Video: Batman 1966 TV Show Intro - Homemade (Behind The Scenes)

All right, so we did the intro to the 1966 Batman TV show. We've never done animation before, but we're kicking off Batman month, and this is the first one up, so let's take a look at how we did it.
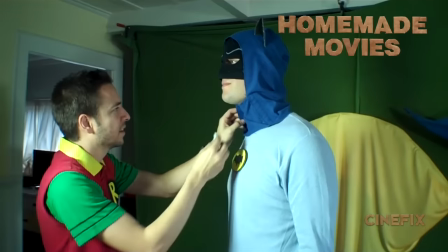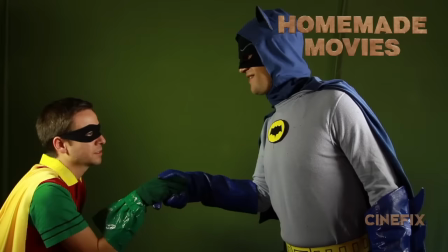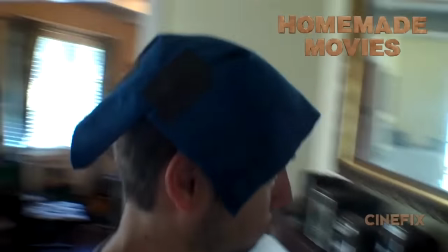Bringing a cartoon to life is different. We've never done anything like that before, so it's lots of bright colors and solid backgrounds.
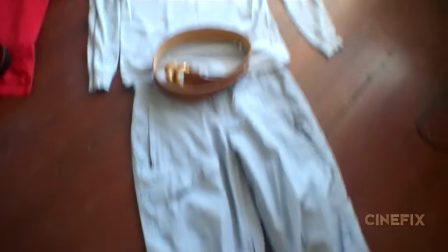35s
So we had to make the costumes for Batman. We start with a solid base of kind of a grayish blue, and I knew that this was gonna be played by our friend Matt.
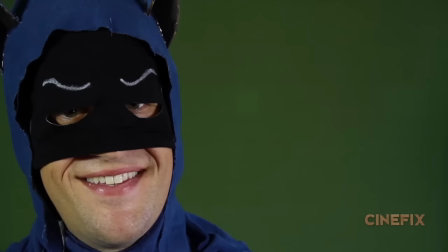43s
He was in our Terminator scene. He's a pretty big, burly guy, and he's got a nice, strong jaw, and we thought he'd make a really good Batman.
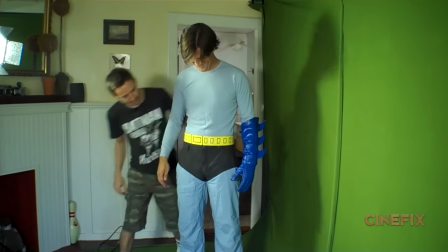49s
We got clothes that fit him pretty tightly. We've got the gloves. Those are awesome.
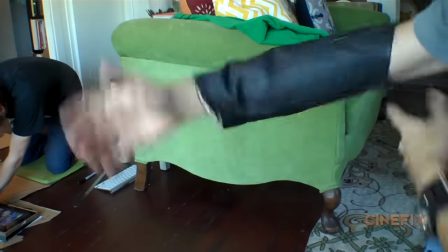53s
And I used just some leather gloves, and then for the longer part that sticks out, I found some leather boots that were women's boots.
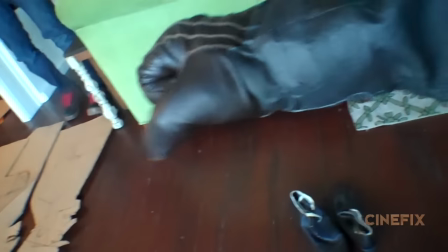60s
And I just cut the tops of the boots off, taped them to the glove for an extension, and then added on little cardboard spikes.
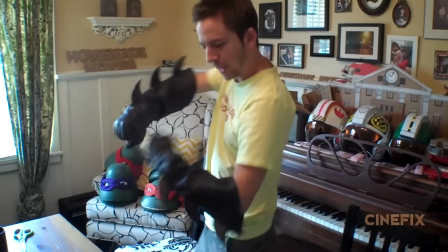68s Bat gloves.
Got some blue fabric, made the cape. It's interesting in this animated intro, it looks like the front of his face and his mask is actually like black.
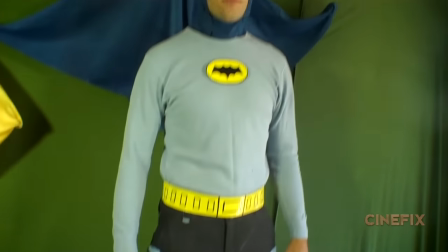80s
It might just be shadow or the way they drew it, but the thing here to keep in mind is that we're matching the animated costumes,
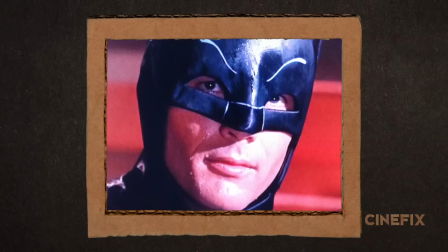86s
not necessarily the live action costumes from the live action show. They're actually kind of different.
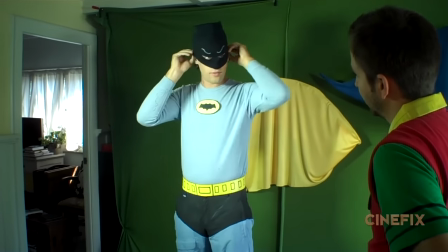90s
So it's black up front, so it's just a black sleeve that we kind of just put over, cut some eyes, drew the eyebrows, and then the cowl was just the blue fabric from the cape. Put that on there, got the ears, and then instead of doing separate undies for Batman, I just decided to paint the black right on the blue pants.
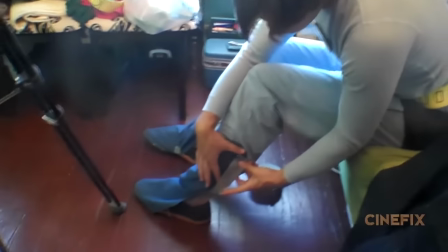106s
And then for the one shot where you do see his boots, we just used some bits of the fabric and just taped it to his legs, and it kind of looks like boots.
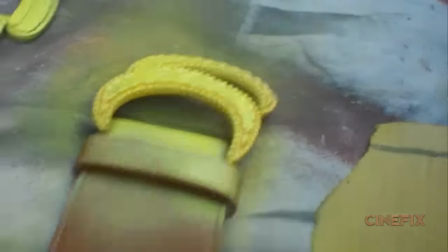113s
And then Batman has a yellow utility belt, so that's just a regular belt that we painted yellow and just drew some of the details on. Oh,
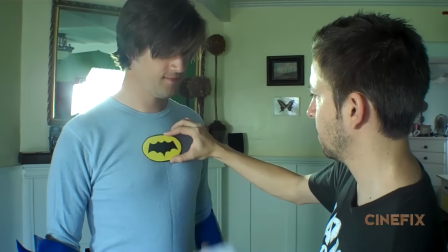119s
and of course the Batman logo, which we just drew and taped to Matt's chest.
Yep. Dang, that's awesome.
Now I play Robin in this one, which we thought was gonna be pretty funny since Matt's so tall and I'm so tiny.
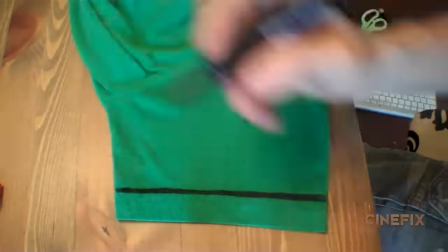130s
Started with a green t-shirt, drew some lines on there like they have in the cartoon, and then used a red polo shirt on top that I just cut the sleeves off of.
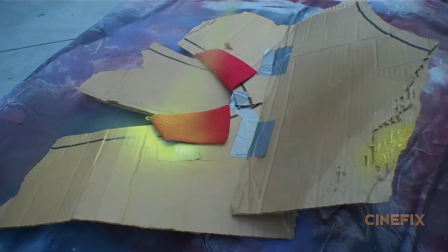138s
And then I just painted the collar yellow. I had some trouble with that actually. I tried just spray painting yellow onto the collar, but it wasn't really taking to the fabric and it didn't look right.
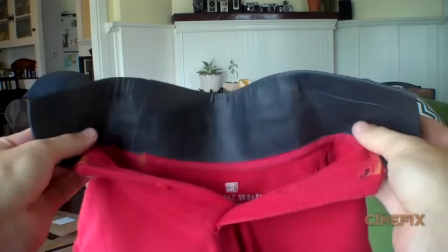147s
So I ended up putting tape on the collar first and then painted on top of the tape because it's much more vibrant that way.
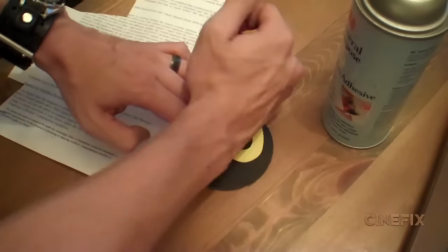152s
Draw some of the little buckles and details, make the logo, glue that on there, and then he's got a yellow cape, that's just some yellow fabric.
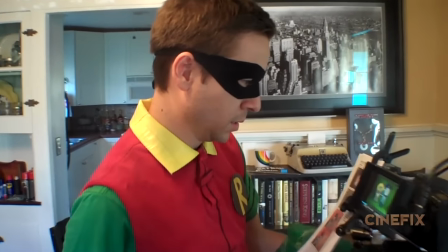159s
He's got a quick little black mask that you just tie it on, and then in one shot you do see his full body,
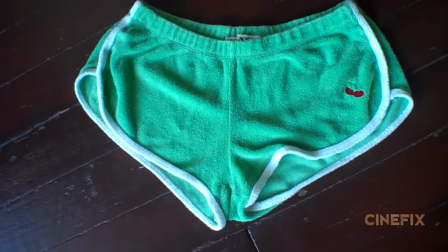164s
so I went with some little green short shorts, and I borrowed those from my wife, and quite exposed in those.
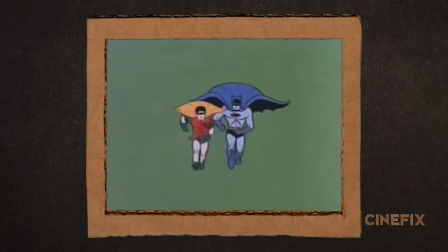171s
I think in the live action version, Robin wears tights, but it looks in this animated one like it's just his arms are flesh and his legs are flesh, so I just went bare legs for that one.
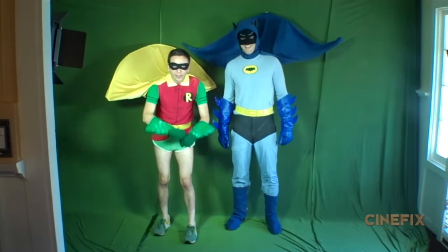180s
Pulled up those little jogging shorts, and just went for it.
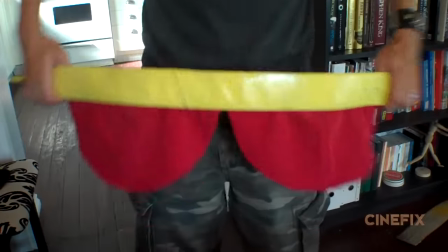182s
Oh, and then his belt, it's painted yellow again like Batman's, but it looks like Robin's shirt kind of hangs out in a certain way. So I actually attached the red fabric directly to the belt,
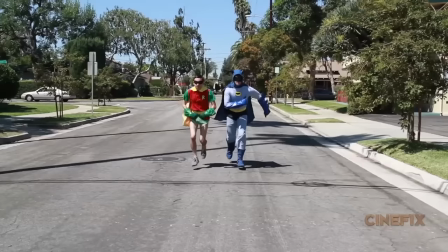191s
so when I put it on, it would go in the right place. We really look like the real deal running around the neighborhood.
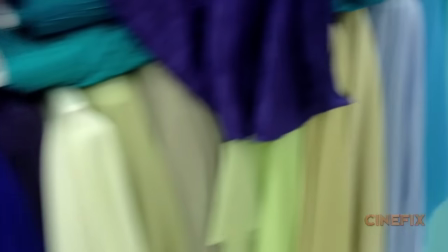196s
There's lots of colorful backgrounds in this one, so I just went downtown to the fabric district and bought all kinds of cheap fabric, as much as I could get for each color.
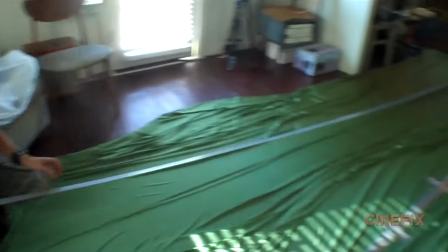203s
We've got red, orange, blue, purple, green, all really big, and we just hang them up and stand in front of it. The first big shot of Batman and Robin running, we decided to just run in place. For that one, we really wanted the capes to be flowing and up in the air like how they have it in the cartoon,
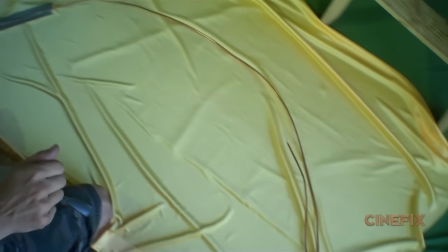216s
so we just got some big gauged wire and just bent the shape and kind of just attached the capes and then hung the capes from the ceiling,
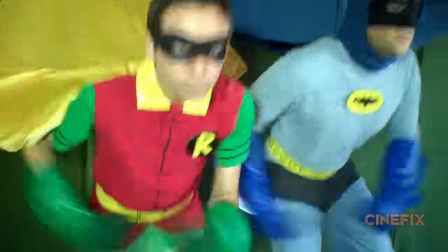223s
so they're just kind of dangling there behind us, and then the capes come down and attached to our costume. So that's pretty much how that shot worked. All right, a bunch of these shots now are of Batman or Robin punching bad guys.
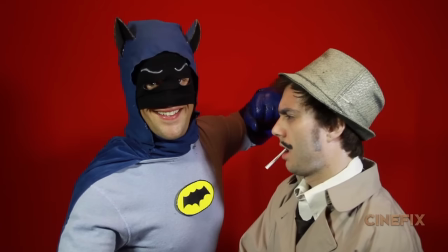233s
So instead of doing the whole motion, we kind of went with jump cuts. So it still has like that animated look to it.
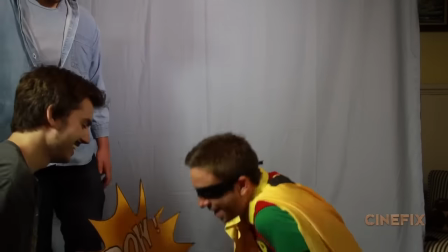239s
So we're holding a pose, and then we're holding the next pose, and then it kind of cuts together in a cool way. Of course, Batman has the big, classic, colorful pow, zop, biff, whatever.
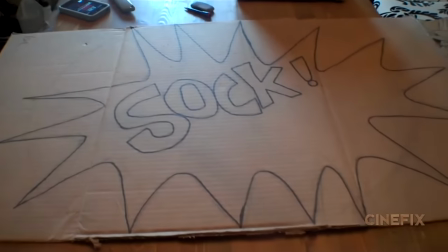247s
We just made those out of cardboard, so that way at the right moment, we could just have somebody hold it up. All right.